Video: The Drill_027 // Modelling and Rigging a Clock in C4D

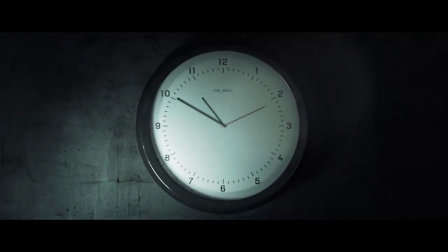(7:39)
I like to use lens flare and really back it up a lot but but you could see the lens flare in the upper right hand corner almost off the two
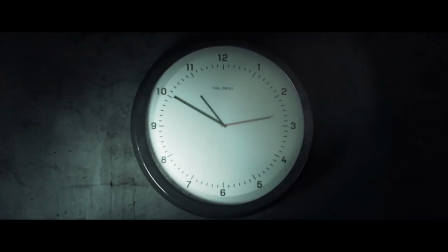(7:50)
basically from one to three o'clock up into the right you can kind of see where that lens flare is. Just to kind of give it a little bit more photo realism I
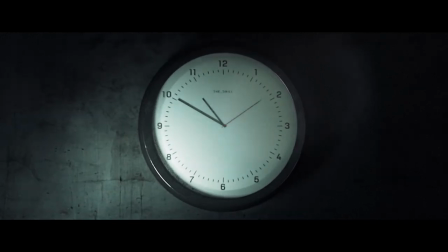(8:00)
also like to use optics compensation that's optics compensation and I reverse the
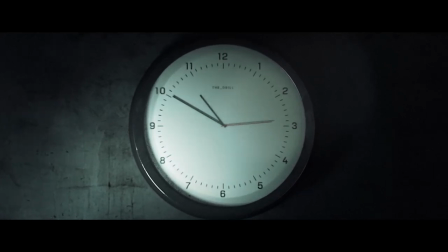(8:07)
Lens distortion and it what it does is it gives like a little bit of rounding at the edge of the image To try to just you know give it a little bit more of that hand It's not handmade, but that that analog feel that it wasn't just like digitally produced On top of that is you know everything else is just curves
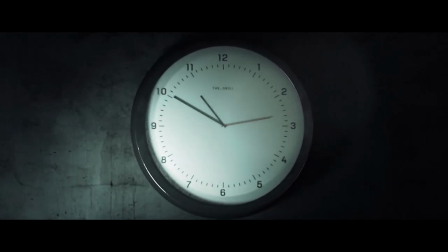(8:27)
Levels and and color adjustments. I think for this render I even threw a lot on top of it and that gave us that like greenish look and I just brought it down a little bit but I mean it's a pretty simple render it's just a clock ticking away you know I got a little light bulb flicker in
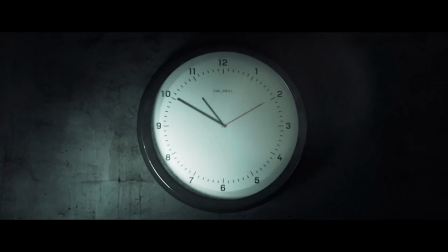(8:46)
there which is just passing my light channel to screen I
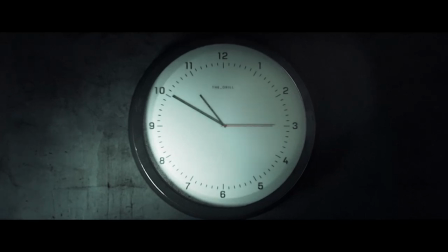(8:52)
send out my octane area light as a light ID2 and then I just render that out as well screen it over and then I repeat a
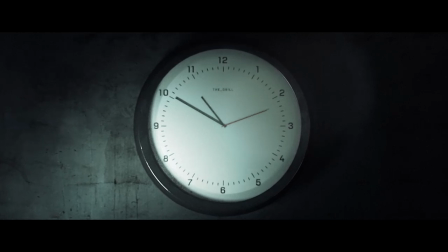(9:03)
transparency or an opacity flicker on and off and that's about it for this render I actually went back through and played with the specular material a little bit and was able to get a much closer to the foggy glass material that I was going for and then I cranked up the sample sizes because I was just rendering out one frame so the new render took an hour so if I was going to do that for an animation that's you know 180 hours just to get this short little animation so that's something to keep in mind if you're going to crank up your sample sizes for production. But that's it. It really just takes a lot of tweaking and playing around until you can really dial in the look you're going for. So that's all for this week's episode. Thank you so much for watching. You know how YouTube works. You can like, share, subscribe, comment down below. You can follow me on Instagram and Twitch at Jeremy underscore Walker. That's J-R-M-Y underscore W-L-K-R. You can shoot me an email or reach me at my website. Next week we're gonna be playing around with claymation and trying to find a way to do to replicate a claymation style animation with low FPS and the materials that we're gonna make in Octane. So I'm really excited for that one and I really hope to see you guys all next week on the drill.